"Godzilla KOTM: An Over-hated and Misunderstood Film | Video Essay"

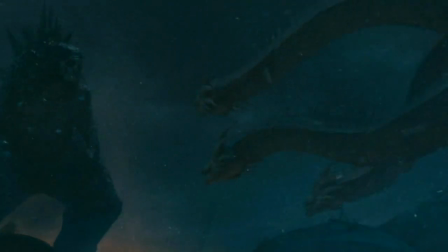There are countless complaints about this film from countless people,
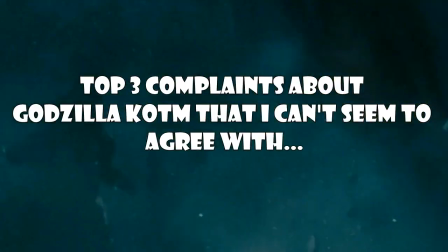but I'll be talking about my personal top 3 complaints about Godzilla King of the Monsters that I can't seem to agree with.
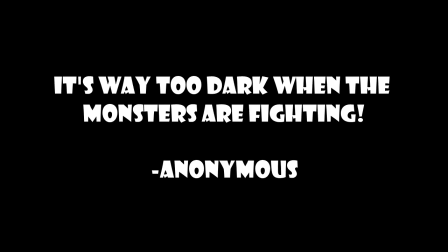Number one, it's way too dark when the monsters are fighting. To tell you the truth, I actually really enjoyed the battles in Stormy Nights.
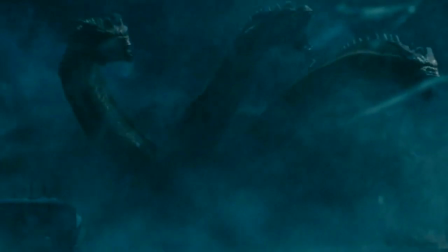This is what you call mood. I mean think about it. Godzilla fighting Ghidorah and his Stormy Knight is extremely badass and not to mention pure genius.
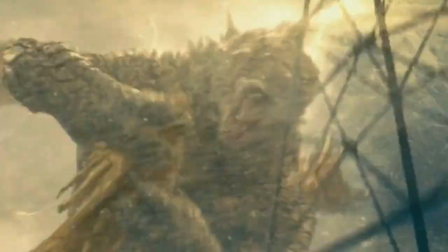Because not only does it look scary and dramatic, it actually helps because it hides the imperfections of the CG animations.
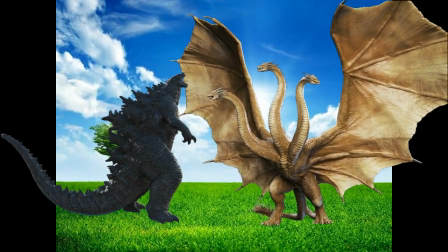But imagine them fighting in a sunny day. Would that be a lot better? In my opinion, that's a definitive no. Because like I said, it's called mood. For me, Godzilla fighting Ghidorah in a sunny day doesn't feel right.
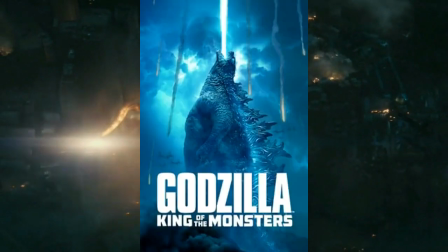And also don't forget about the fact that Ghidorah, specifically in this film, makes hurricanes and storms wherever he goes.
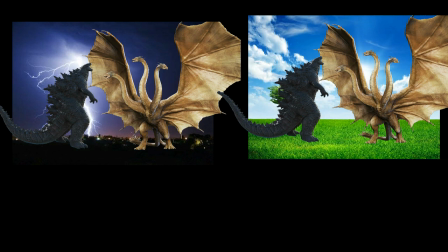If I were ever to choose between these two, I would definitely choose stormy night battles. It's not about which is better, which is worse. It's about preference.
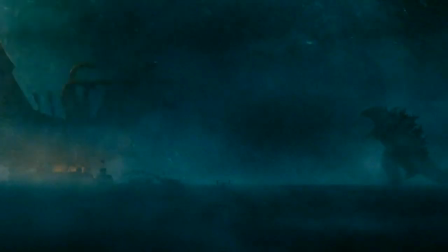So if you think it would be a lot better if Godzilla fights Ghidorah in a sunny day, I would respect that because I totally understand why.
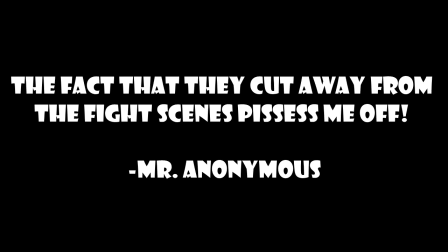I would just disagree. Number two, the fact that they cut away from the fight scenes pisses me off. To be honest, I really don't mind the cutaways. I'm actually used to it.
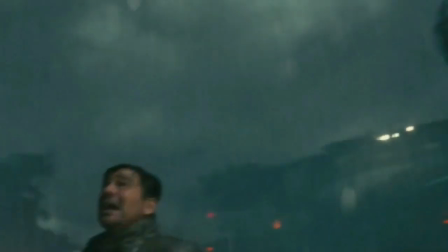For me, the way they constantly cut away from the fight scenes to the humans adds more drama and suspense.
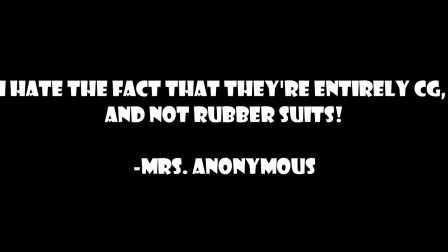And number three, I hate the fact that they're entirely CG and not rubber suits.
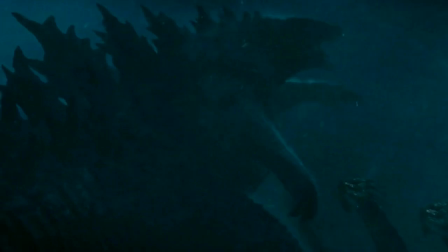Now that is a complaint that I would never ever agree with.
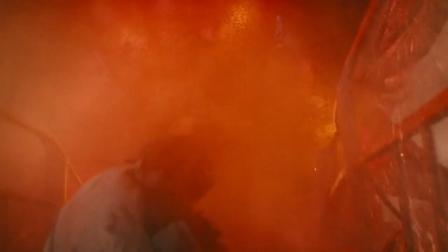I mean, do you really think it's a good option for them to just do a complete 360 and do rubber suits in the sequels?
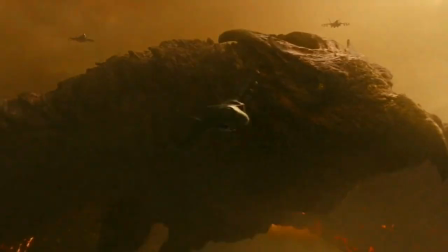For me, hell no! I just don't like the idea of going completely 360.
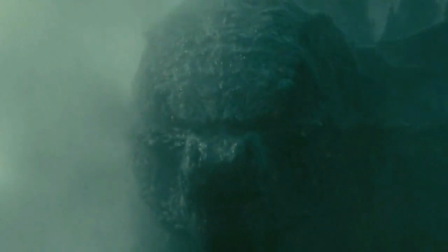If they go with CG, then they better stick with CG. If they go with rubber suits, then they'd better stick with rubber suits.
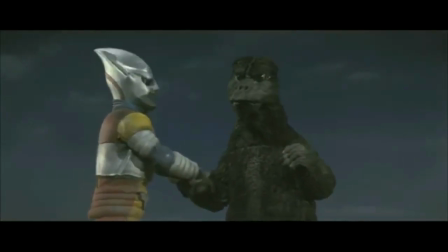You know what I mean, right?
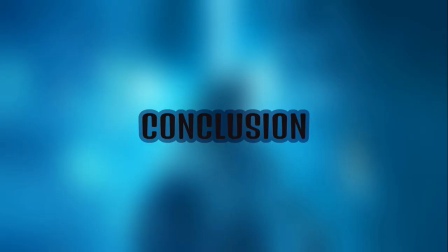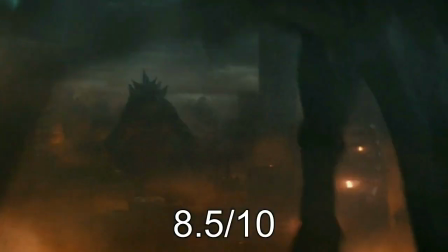Back then, I remember giving this movie an 8.5 out of 10, but I gotta say,
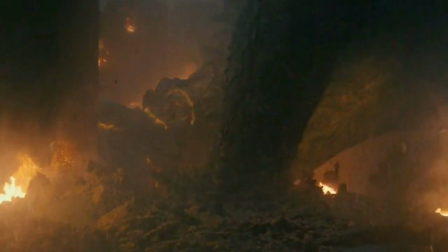re-watching it one year later and studying it, it was much better than I ever remember.
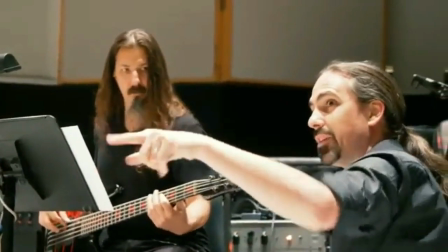It has incredible special effects, flawless music, and a deep message behind all of the mayhem and destruction.
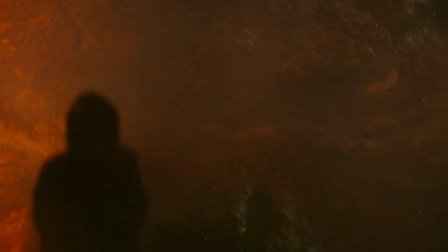And I'm going to give it 9 out of 10. So go watch this film if you are a big Godzilla fan, just like me.
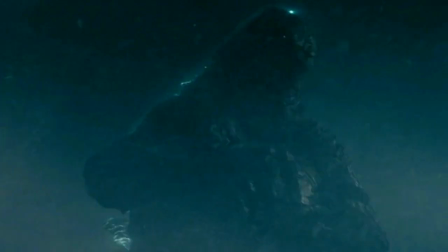But you probably shouldn't bother about this film if you don't give a shit about Godzilla, and that should be self-explanatory so in conclusion godzilla
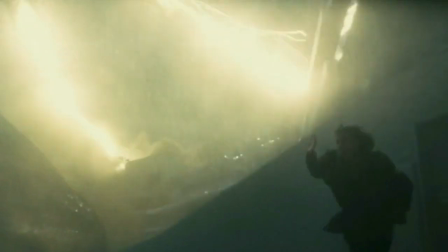king of the monsters is one of the best godzilla films of all time and it definitely didn't deserve all the hate you may think that godzilla king of
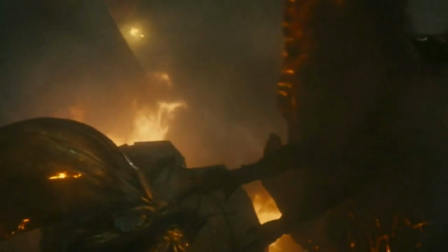monsters is just a big dumb monster movie but on closer examination it's a lot smarter than you think godzilla
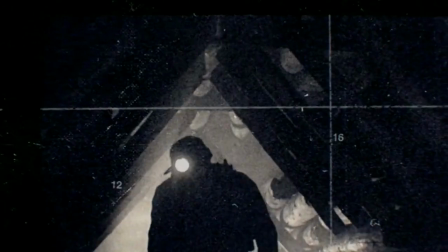king of the monsters is one of my favorite films of 2019 and i can't wait for Godzilla vs. Kong.
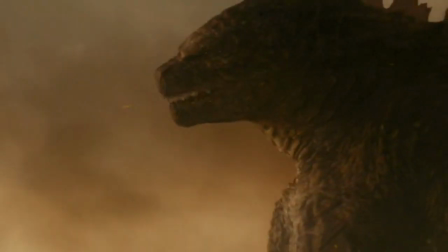Long live the King.